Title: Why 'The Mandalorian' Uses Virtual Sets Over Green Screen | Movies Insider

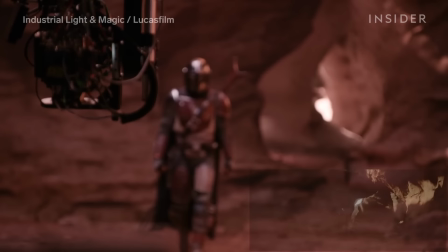0s
While filming this scene from Disney's The Mandalorian, the actors could see their surroundings, but the surroundings weren't actually there.
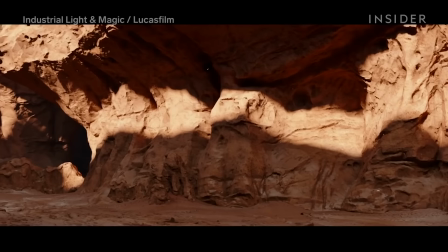7s
All of this is just LED screens, displaying backgrounds pre-made in a video game engine.
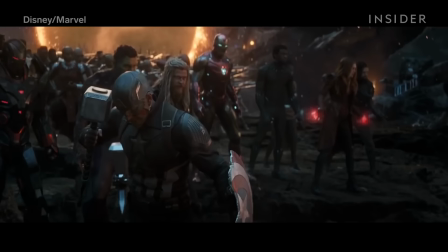15s
Compare that with this fight scene from Avengers Endgame,
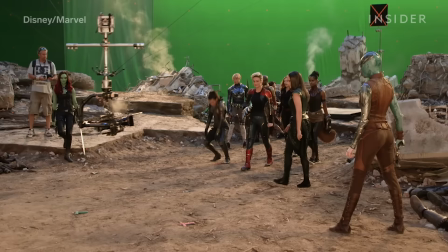18s
where actors jumped around in a sea of green imagining how VFX artists would make this planet look once filming had ended.
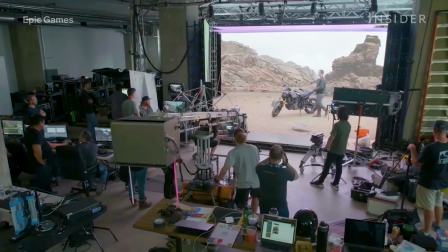25s
The Mandalorian is one of the first major productions to choose LED walls over green screens, and the benefits for the actors are just the tip of the iceberg.
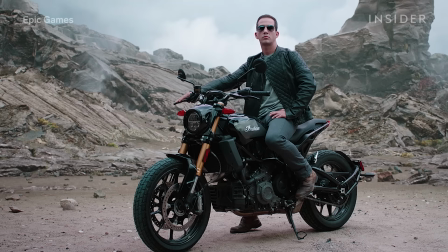34s
LED walls make the lighting better, filming smoother, and in certain cases cost a lot less than using green screens.
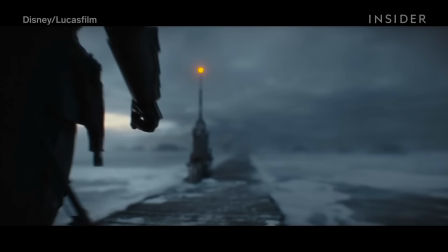40s
But to understand why the team behind The Mandalorian chose these LED screens, we have to understand just how they work.
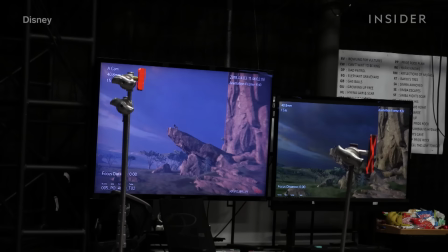47s
Mandalorian showrunner Jon Favreau revolutionised virtual production while directing The Lion King and The Jungle Book.
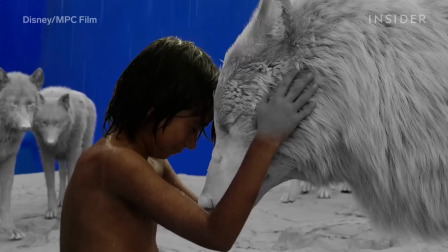53s
However, the process for these two remakes still relied heavily on blue screen and post-production work.
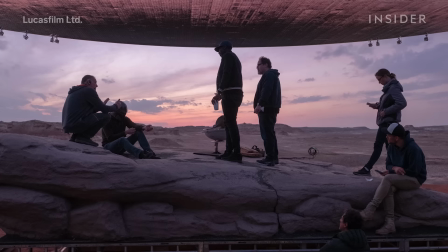59s
For The Mandalorian, LED wall technology seemed like the next logical step, given the show's production budget and time frame.
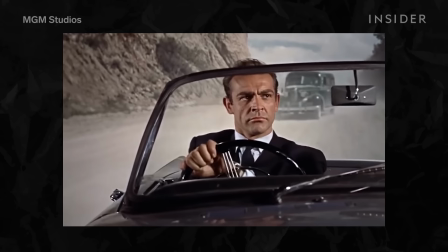66s
Now, you may be thinking, this isn't so new. I've seen something like this before. And you're right, kind of.
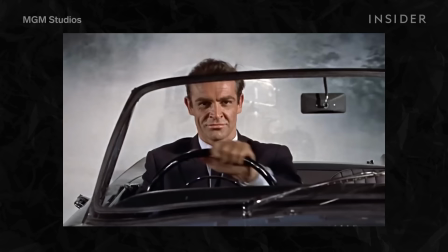73s
The predecessor to what we see on The Mandalorian is a driving scene like this one from Doctor No.
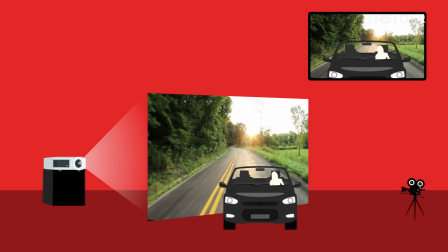77s
You've got the actor in the car, and behind them, a screen with footage of the road they've travelled. but the technology was limited.
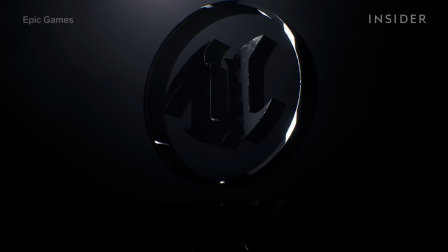84s
Say you want to move the camera angle during the scene, that projected footage can't move with the camera.
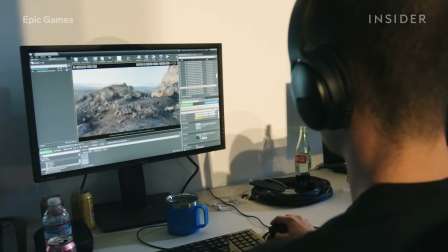88s
But by using Unreal Engine, tech borrowed from the video game field, that problem is solved.
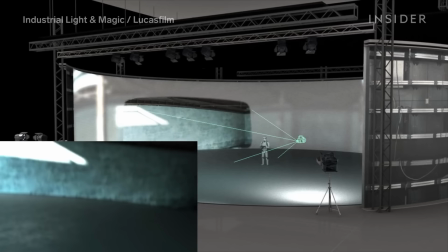94s
Artists can create a photorealistic 3D background that moves strictly with the camera's field of view, known as the frustum.
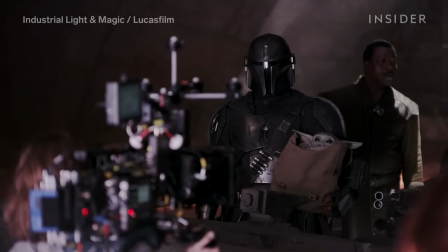101s
So if the camera swings around and changes angles, the background shifts in precisely the same way.
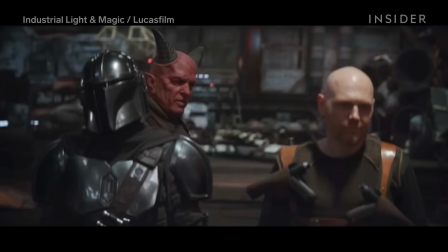107s
This allows motion tracked cameras to execute traditional cinematography techniques within the virtual set.
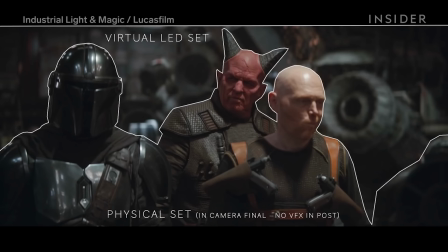113s
Achieving cinematic movements like the parallax effect, where an object in the foreground moves at a different speed than the background, amplifies the illusion of filming at an actual location.
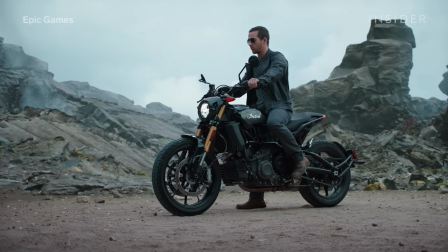122s
Now that LED screens can move with the camera's eye, virtual sets can solve a bunch of green screen problems. The biggest one, probably being lighting. We've all seen movies, TV shows, where the lighting on the day didn't necessarily match the post-production work that was added many, many months later.
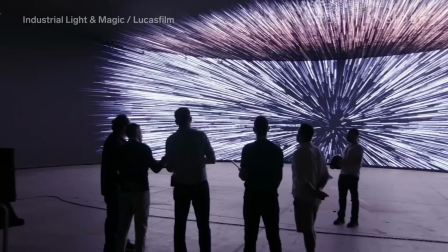142s
That's Richard Bluff, Industrial Light and Magic's VFX supervisor for The Mandalorian.
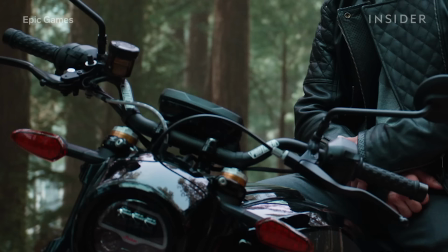147s
He says lighting is one of the key benefits of working with virtual sets.
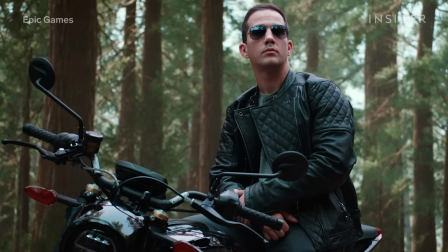151s
The light coming from the LEDs provide realistic colours and reflections on the actors and props, something you simply can't achieve with green screen.
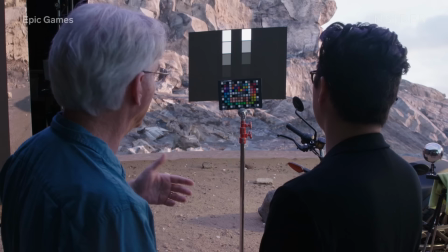159s
They are also able to completely avoid the problem of spill.
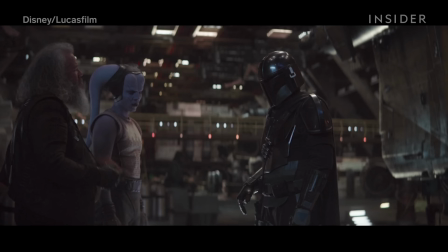162s
To better understand that, we talked to Kim Libreri at Epic Games, creators of Unreal Engine, which was used to build the virtual sets for The Mandalorian.
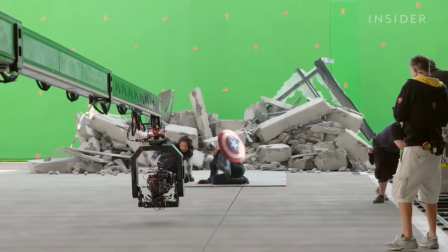170s
The problem with a green screen is that you have to have a green screen behind you.
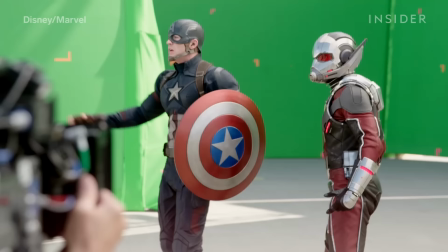174s
And what that does is that instead of projecting beautiful lighting from what the environment would be behind you, it basically puts a lot of green light on you.
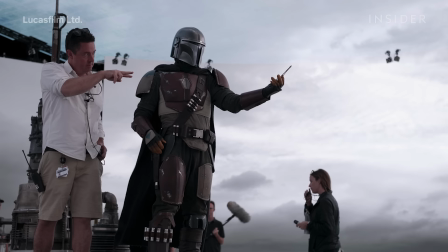182s
And we call that spill.
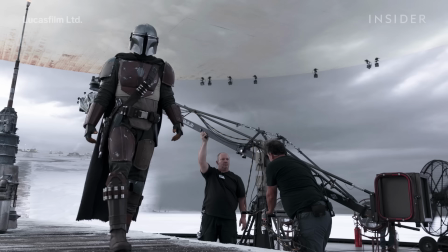184s
If you wrap an actor with a big 360 LED wall, you can light in a way that you would never be able to do on a green screen.
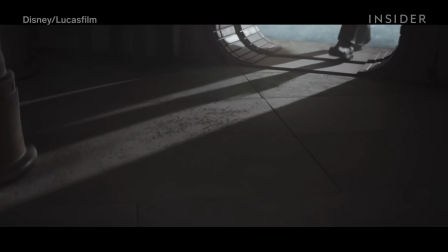192s
So you can really make it feel like the characters are embedded in them by environments.
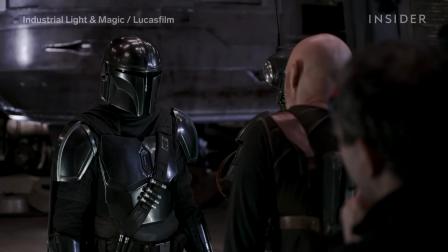197s
This green screen spill would have been an even bigger problem than usual for The Mandalorian, whose main character gets a shiny new suit of armour early on in the season.
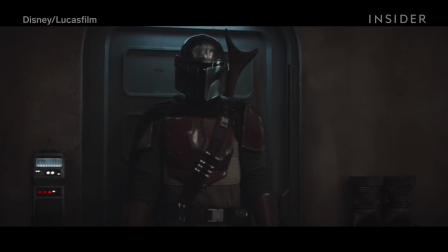206s
So realistic lighting from the LEDs makes the show look better, but virtual sets help with practical concerns too.
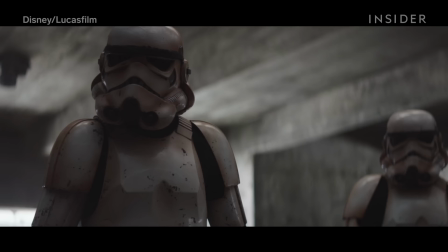212s
Take this scene in the office of The Client, played by Werner Herzog. In a scene like this, surely they just built a simple set, right?
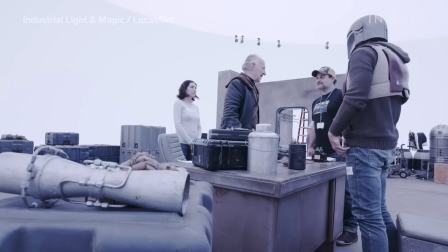219s
Wrong. All of this is that same LED screen. According to Richard, only the desk, the floor and one or two columns were really there.
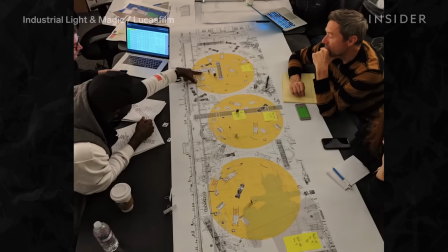228s
Everything else was displayed on the screen, but this allowed us to limit the amount of stage space that we used in shooting season one of Mandalorian,
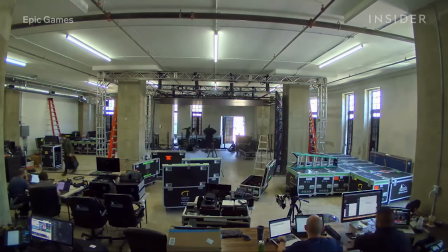236s
which has understandably a big impact on time and budget. To be fair, the initial investment in a virtual set like this is huge.